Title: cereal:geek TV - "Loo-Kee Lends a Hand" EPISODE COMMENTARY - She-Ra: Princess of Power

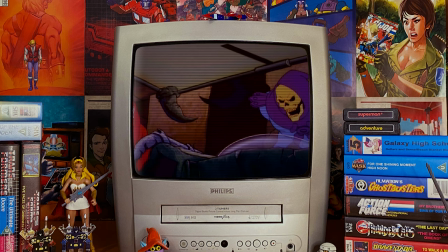781s All Eternia is asleep now.
Okay, so it's the Shira version of the Snake Mountain theme, but still.
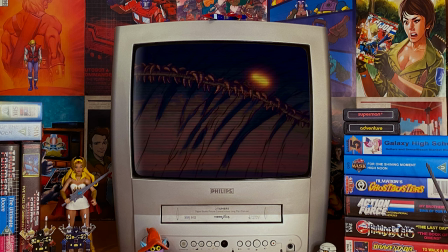788s
And again, talking about the money saved in producing certain sections of this episode being spent on other scenes.
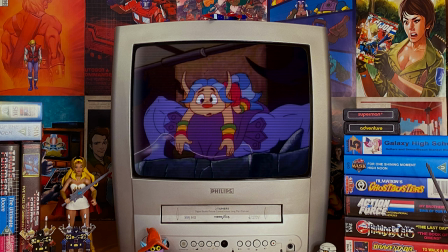793s
Just check out all the lovely new animation coming up in this scene between Skeletor, Beastman and Lookie. There's something truly wonderful about this scene when you think about it.
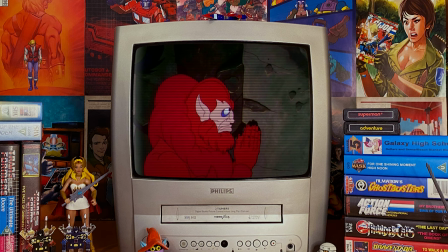It's completely not necessary to the plot in the slightest, but it feels like an important part of the episode.
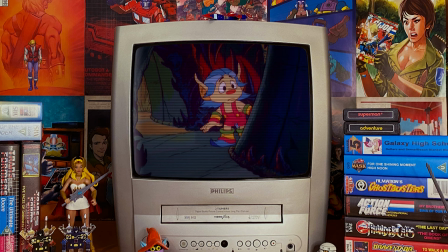816s
What I've always loved about this scene is that it feels like a mini episode in itself. Skeletor revealing that the crystal he wields will allow him via a portal to enter Prince Adam's bedroom and take him hostage.
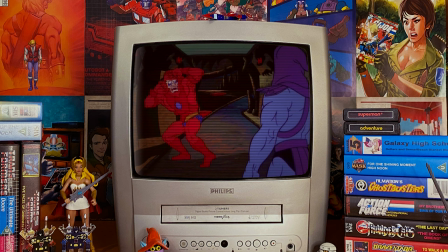828s
Had Lookie not shown up, Skeletor no doubt would have actually succeeded in his latest scheme.
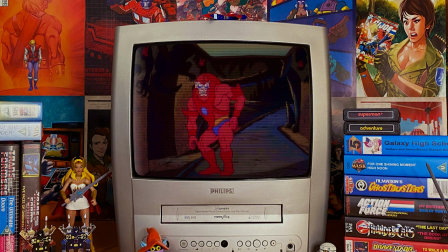833s
So not only do we get this mini episode, but it's made all the funnier when Lookie foils it in a matter of mere seconds, as we're about to see.
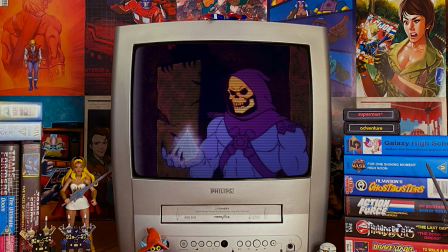842s
What I also love is that Robert Lamb writes this entire scene with his tongue firmly stuck in cheek.
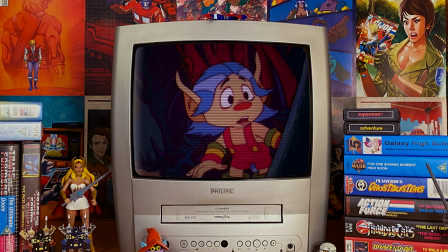847s
It is obvious he making fun of the old He-Man formula which invariably starts with Skeletor announcing to his lackeys his latest scheme.
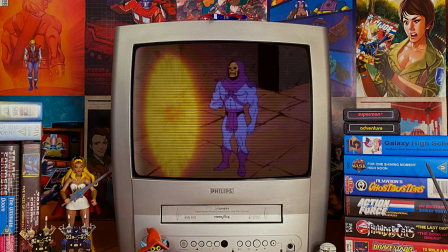855s
The comedic value of this scene so brightens the episode that it becomes what must be the series best cameo appearance.
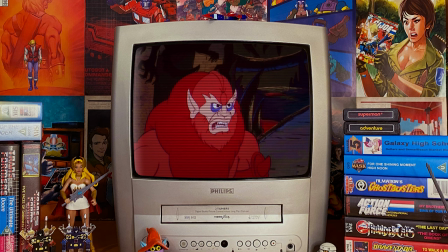861s
It's a known fact that the writers and artists working on She-Ra, Princess of Power, Myst working on their favourite He-Man and the Masters of the Universe characters,
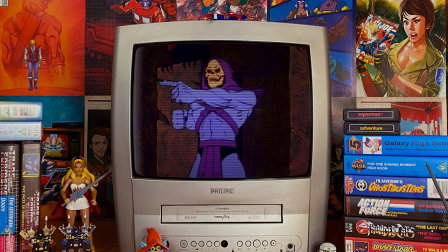869s
especially Skeletor, so crossover episodes were universally enjoyed by all involved.
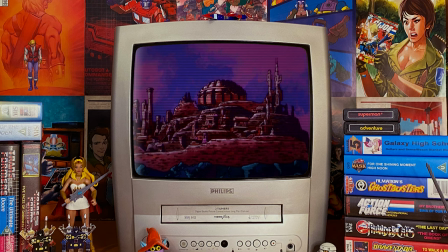875s
And within the blink of an eye, our mini adventure at Snake Mountain comes to a somewhat wonderfully predictable end.
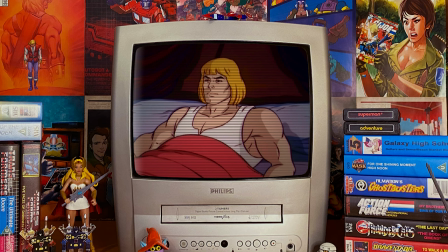883s
And when you think about it, no other half hour in He-Man and She-Ra history packs in virtually all of the principal locations in the series as this one does. No other single episode can boast the use of all six of the most important places on Eternia and Etheria.
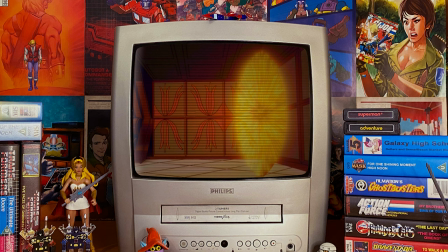899s
The Whispering Woods, the Fright Zone, the Crystal Castle,
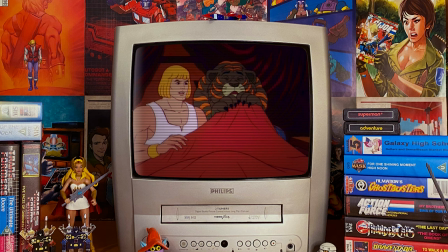903s
Snake Mountain, the Royal Palace and as we shall soon see Castle Grayskull. It is amazing that all of these places could appear within the span of a single episode but Robert Lamb's script pulls off the unthinkable without it feeling remotely cluttered.
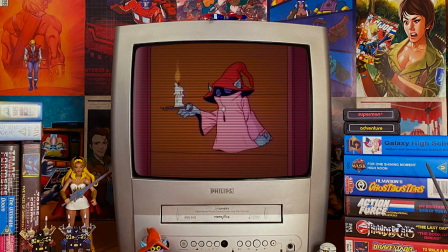918s
And look at these utterly gorgeous shadows.
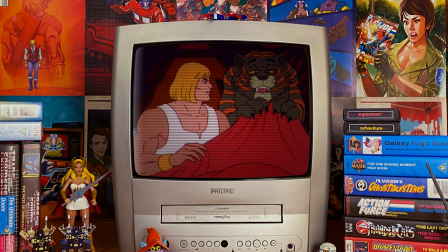921s
Had Filmation ever produced an exclusive He-Man and the Masters of the Universe movie, and trust me some plans were in the works, there's a future video tease for you,
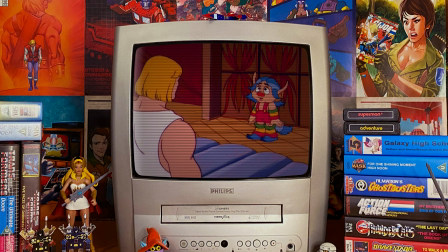930s
then I would love to think that the visuals would have been as rich as what we see here and throughout this episode.
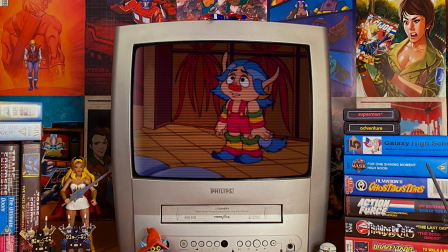935s
And how bizarre is it seeing Lookie now in Prince Adam's bedroom, a location we saw in numerous season one episodes of He-Man and the Masters of the Universe? Notice that in this scene the humour has been toned down given the hilarity of the previous scene at Snake Mountain.
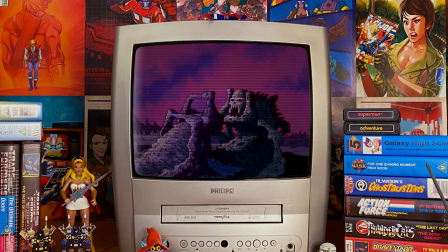950s
Lookie is incredibly endearing in this scene. It really rounds out the character well.
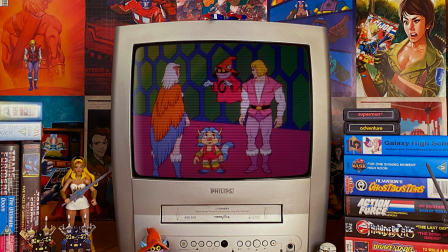955s
We know that he's doing his best to save Etheria, but the little guy can only do so much. And we're at Castle Greyskull but for the first time in a while we find ourselves in the rather
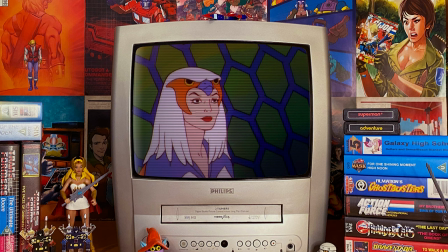967s
lovely Travel Corridors room previously seen in the He-Man episodes She Demon of Phantos,
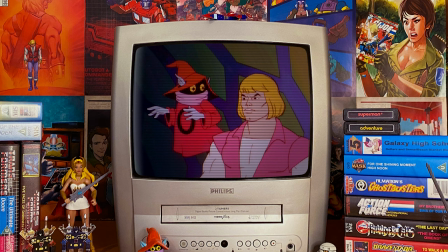973s
Dawn of Dragoon and to save Skeletor.
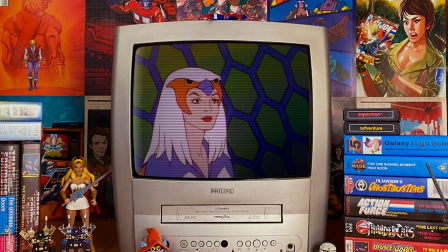976s
We get an explanation as to why Loki wasn't frozen here because he is a creature of magic and therefore cannot be affected by the time machine.
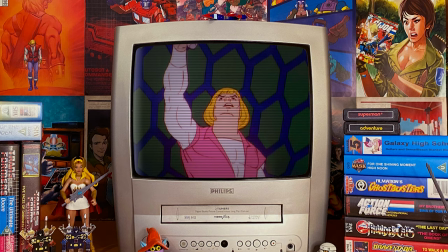985s
It makes sense that the Horde's technology would not hurt magical beings, but this explanation does not really fly.
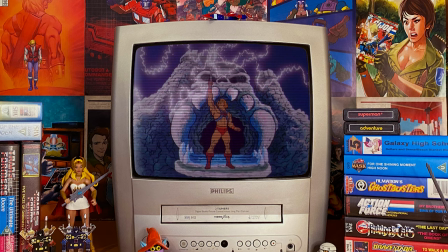992s
Etheria has always been a magical place inhabited by spellcasters such as Madam Raz, whom we saw at the Rebel camp.
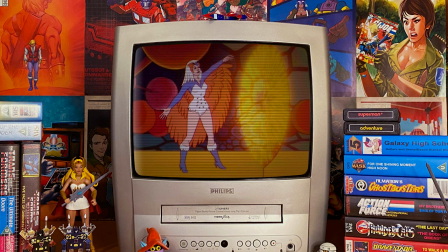998s
So why was she frozen? Hmm. Answers on a postcard, please. Nice sequence here of the sorceress creating a dimensional gate. We previously saw this animation in the episode Orko's Missing Magic. I do like the stock walk of He-Man wielding the power sword.
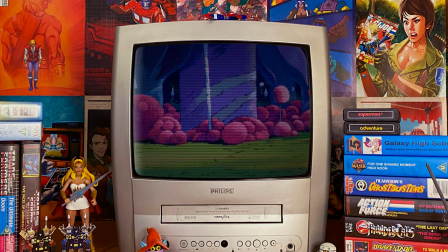1014s
It's like a unique take on a very familiar sequence. And now we're back on Etheria.
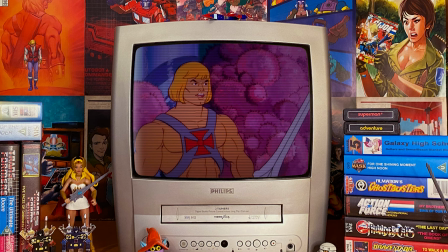1019s
Luki immediately spots Adora and Spirit here and then, to be honest, his usefulness pretty much expires in the episode.